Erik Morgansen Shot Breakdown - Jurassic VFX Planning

I'm Erik Morgansen. This is my shot breakdown. In this video I'm going to talk about a shot that I animated for the movie Jurassic World. We can take a look at the shot here. So I'm going to focus just on the planning phase of my animation.
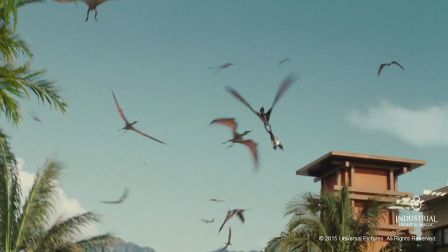[0:19]
And now that we can see where we're going, I'm going to talk about how I got here. After I get the initial turnover from the director and I find out that what we want is to have this aerial battle between these two dinosaurs fighting over this woman, next thing I want to do is look at my shot in context and find out what the in and out points are and any other dependencies that are going to determine what I need to do within the course of animating my shot.
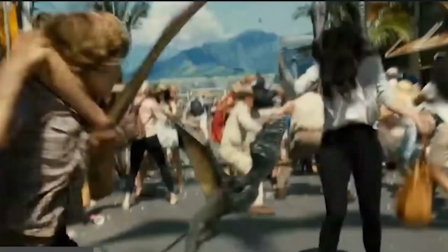[0:40]
Looking at the shots around mine, I can see that the last time we see this creature lifting this woman off the ground, we're in a pose like this.
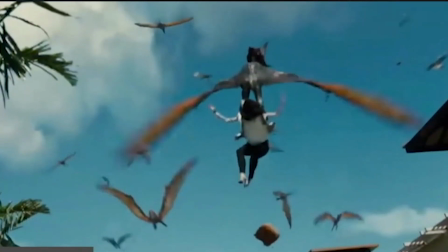[0:48]
So this is generally going to be where I start from in my shot.
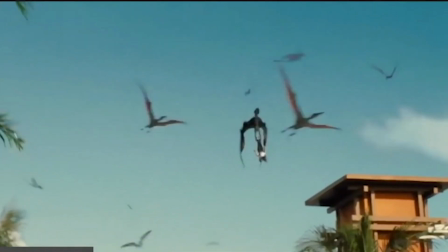[0:53]
And we go to a pose like this, so this is generally going to be where I end. So now within the context of my shot, I want to look at what's happening with my camera.
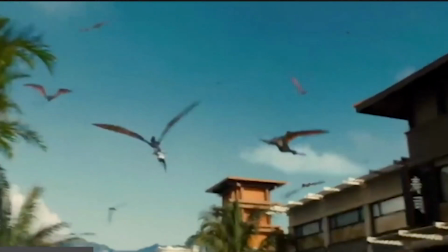[1:01]
So I've got a couple things going on. We've got a wider view.
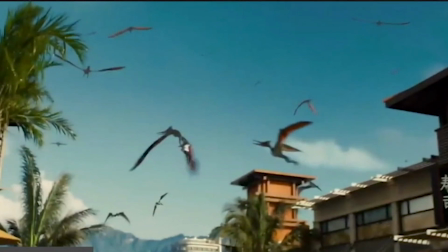[1:04]
I know that by the way it's framed, I need all the action to happen kind of generally in here, and then we've got this quick punch in that happens right here with the camera.
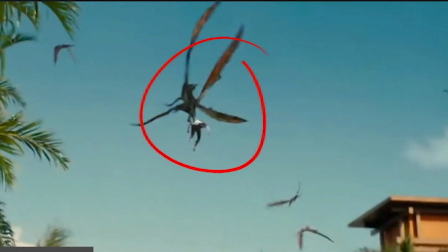[1:11]
So I know that some important event has got to happen at this point, and it's got to be motivated a little before that camera move happens, so it's got to start like around here.
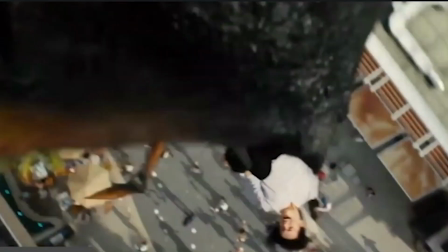[1:21]
And then at the end we've got just a slight little bit of tilt up, and that leads us into the following shot. Now that I've got a better understanding of the context of my shot, I want to find some reference that will help to reinforce the realism that we want to end up on screen.
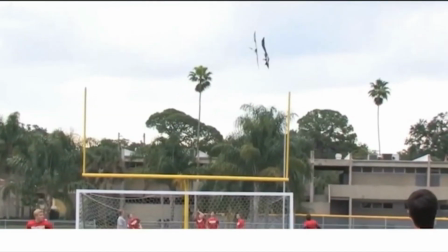[1:36]
Here's the key piece of reference that I'm going to use. So this generally has everything I need. I do need to change a couple of things.
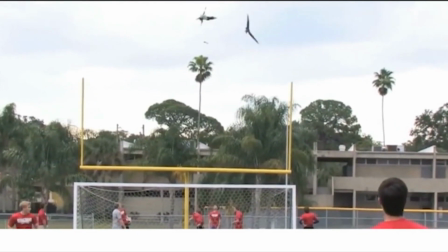[1:41]
This flipping over moment that happens with this bird, I think is going to make my dinosaur feel too light if I do that, so I'm going to get rid of that.
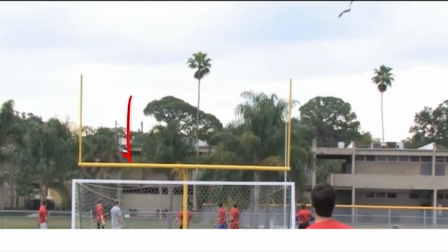[1:48]
This catch that happens also happens way down too low out of where our camera is going to be focusing on, so I'm going to need to change that as well.
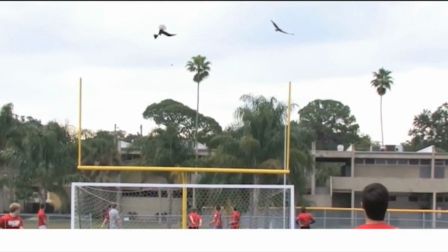[1:55]
I'll talk about how to do that when we get to the thumbnail phase. I'm going to use this as my reference for the digital double.
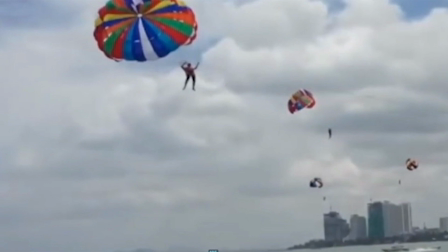[2:00]
So the moment where the dinosaur comes in and grabs the woman out of the air as she's falling,
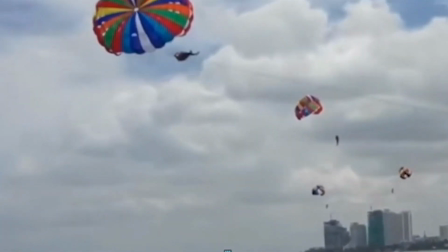[2:05]
I want it to have this kind of nice forceful snap to it, so I'm going to use this moment here as a way to inform that motion.
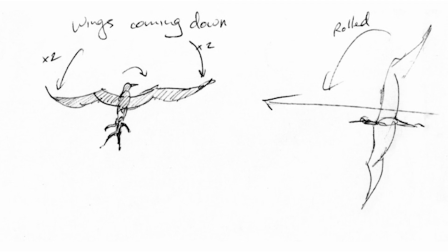[2:12]
Here's a look at my thumbnail planning for the shot. Now I often will use thumbnails for a couple of reasons. One is it forces me to concentrate on all of the details, get everything figured out before I ever start doing any blocking. So in this case I'm getting wing poses figured out, I'm getting the relationship of these two characters figured out,
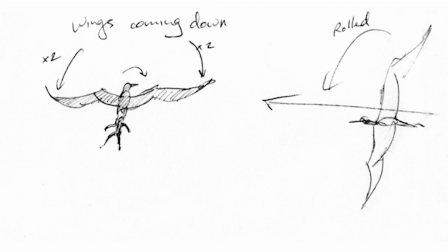[2:27]
I'm getting the movement of this digital double relative to this other character figured out. So I'm kind of stitching in the reference of my digital double with that of the birds, and then I'm also filling in the blanks that I mentioned before.
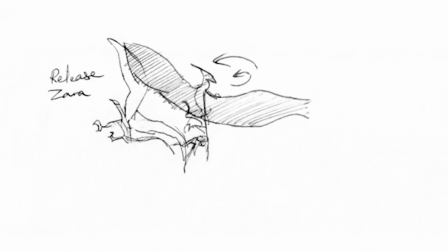[2:40]
I want to simplify this moment where this character passes over,
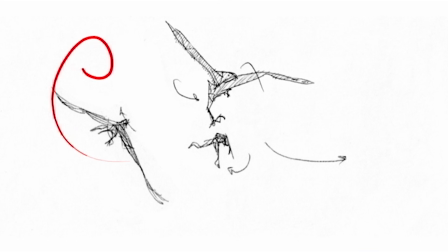[2:43]
and instead of doing this light aerial move where there's a flip in there, I'm just going to simplify this arc and make it just come around like this,
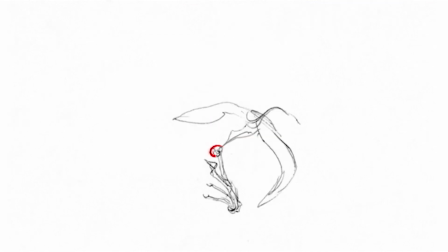[2:51]
follow through. Then I've got this catch point that's really important. I want this to feel nice and forceful and violent. So when she gets pulled, she swings the other way, and then I've got a nice overlapping moment where she comes back and back this way, and then gets pulled up into the following shot. So that's an example of how I go about doing my initial planning for a visual effects shot. And now that I've got my context figured out, I've got my video reference, and I've got my thumbnail planning, I'm ready to start blocking in my shot. That's my shot breakdown. Thanks for watching.